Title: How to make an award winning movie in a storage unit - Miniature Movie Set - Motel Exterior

What's up everybody this is Les, El Platino. As you can see I am not in my studio.
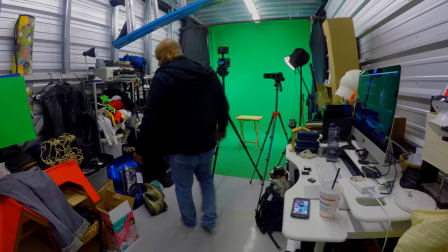I tried to film my blog in the studio last night and it was a disaster. It did not happen.
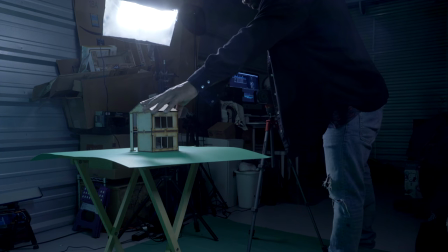I have to do it today. My studio is in a storage facility and next to me there was a band rehearsing the whole time I was there and there was no way that I could do an interview and get good audio. This is what it sounded like. Yeah. Crazy. There's no way I could have gotten good sound. So I'm doing it out here.
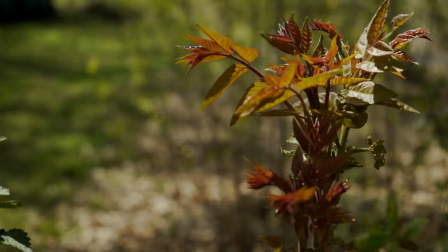It's a beautiful day anyways. It's a beautiful day outside. I'm glad to be outside in the beautiful sun with the beautiful
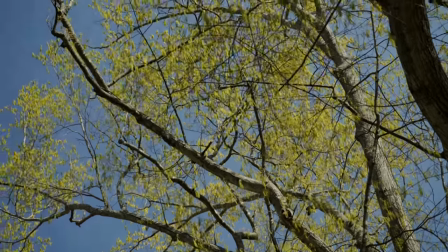trees and the beautiful air and the flies that are starting to bite me. And that is not so cool and I do not like it too much. This is going on way too long so I'm gonna cut it right now.
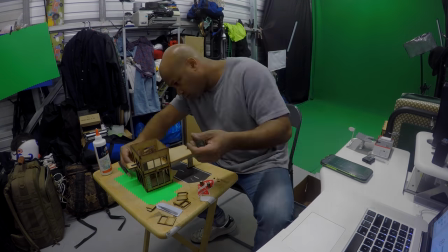So today I want to talk real quick about the motel miniature that I'm working with and some of the things that I'm starting to learn. First thing I'm going to say is I love it. I love it. I got these models from a company called TT Combat.
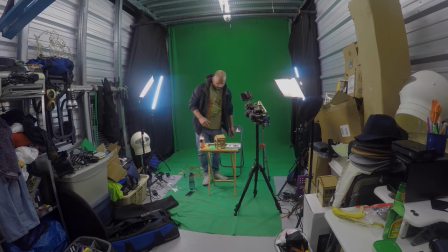I believe they are based in the UK and I bought these motels off of Amazon,
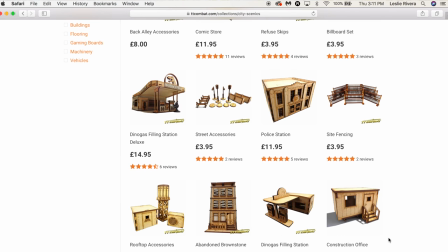but I went to their website and they have so much stuff. You should go to their website and check out their miniatures.
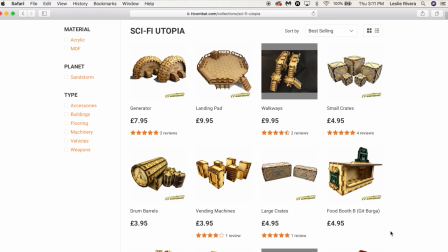They have so much cool stuff, Sapphire, Western, cityscapes. I mean, they have tons of stuff, so I will be buying from them directly because you can't find all their stuff on Amazon.
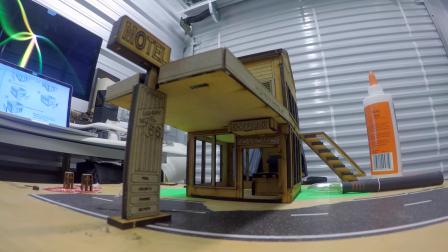Oh, and also they're pretty simple to build.
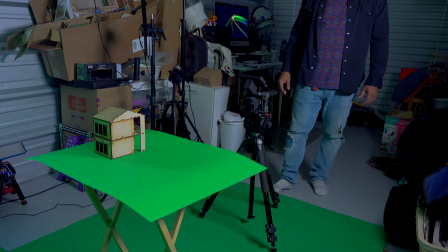With the motel section, I needed to duplicate it in order to make it a large motel.
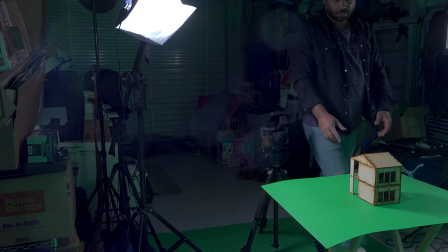The first time I shot the motel section, I thought I was doing it correctly, but it did not work.
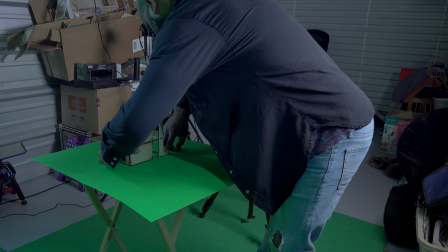I had an idea of what I wanted the shot to look like, and I thought if I filmed the motel from a variety of angles, I could put it together just fine in post.
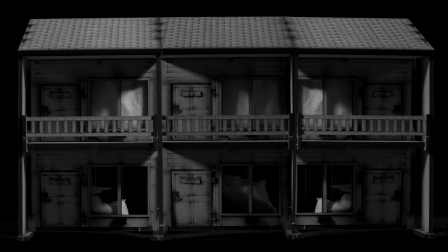But while I noticed that the roof, the roof, the roof was not on fire, it looked pretty jacked up.
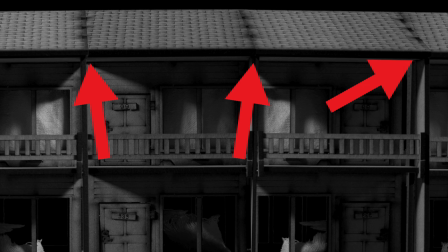It did not look good. it wasn't lining up right and it just it didn't look too good
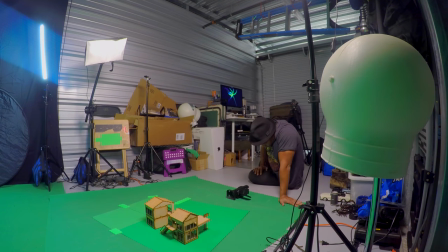so I reshot it I was very methodical with the placement of the motel
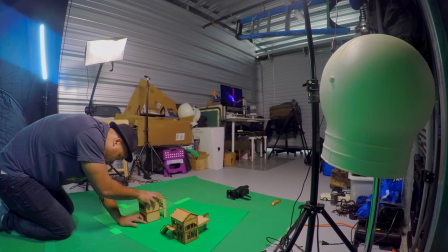sections you literally have to place the model how it should
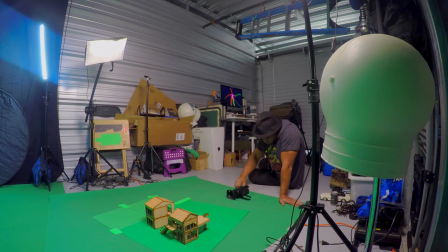be in the shot how they actually live in the space you
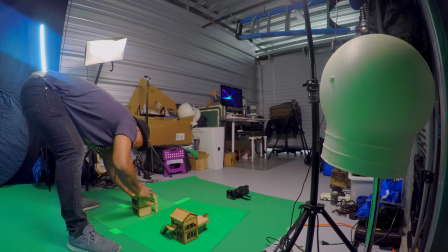can't just willy-nilly just shoot different angles of it and then put it together
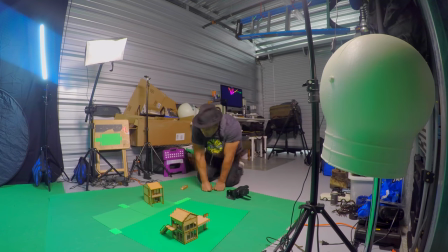you have to do it with a little bit more care than that and shoot one part of the model,
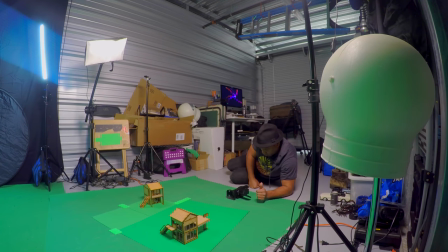align it, and then move that same model right next to where it was, line it up as accurately as you can, and that's the way to do this shot.
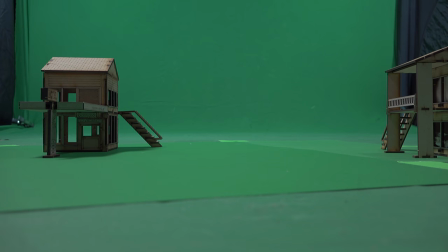And then once you go and pose, they come together beautifully, beautifully and perfectly the way they're supposed to.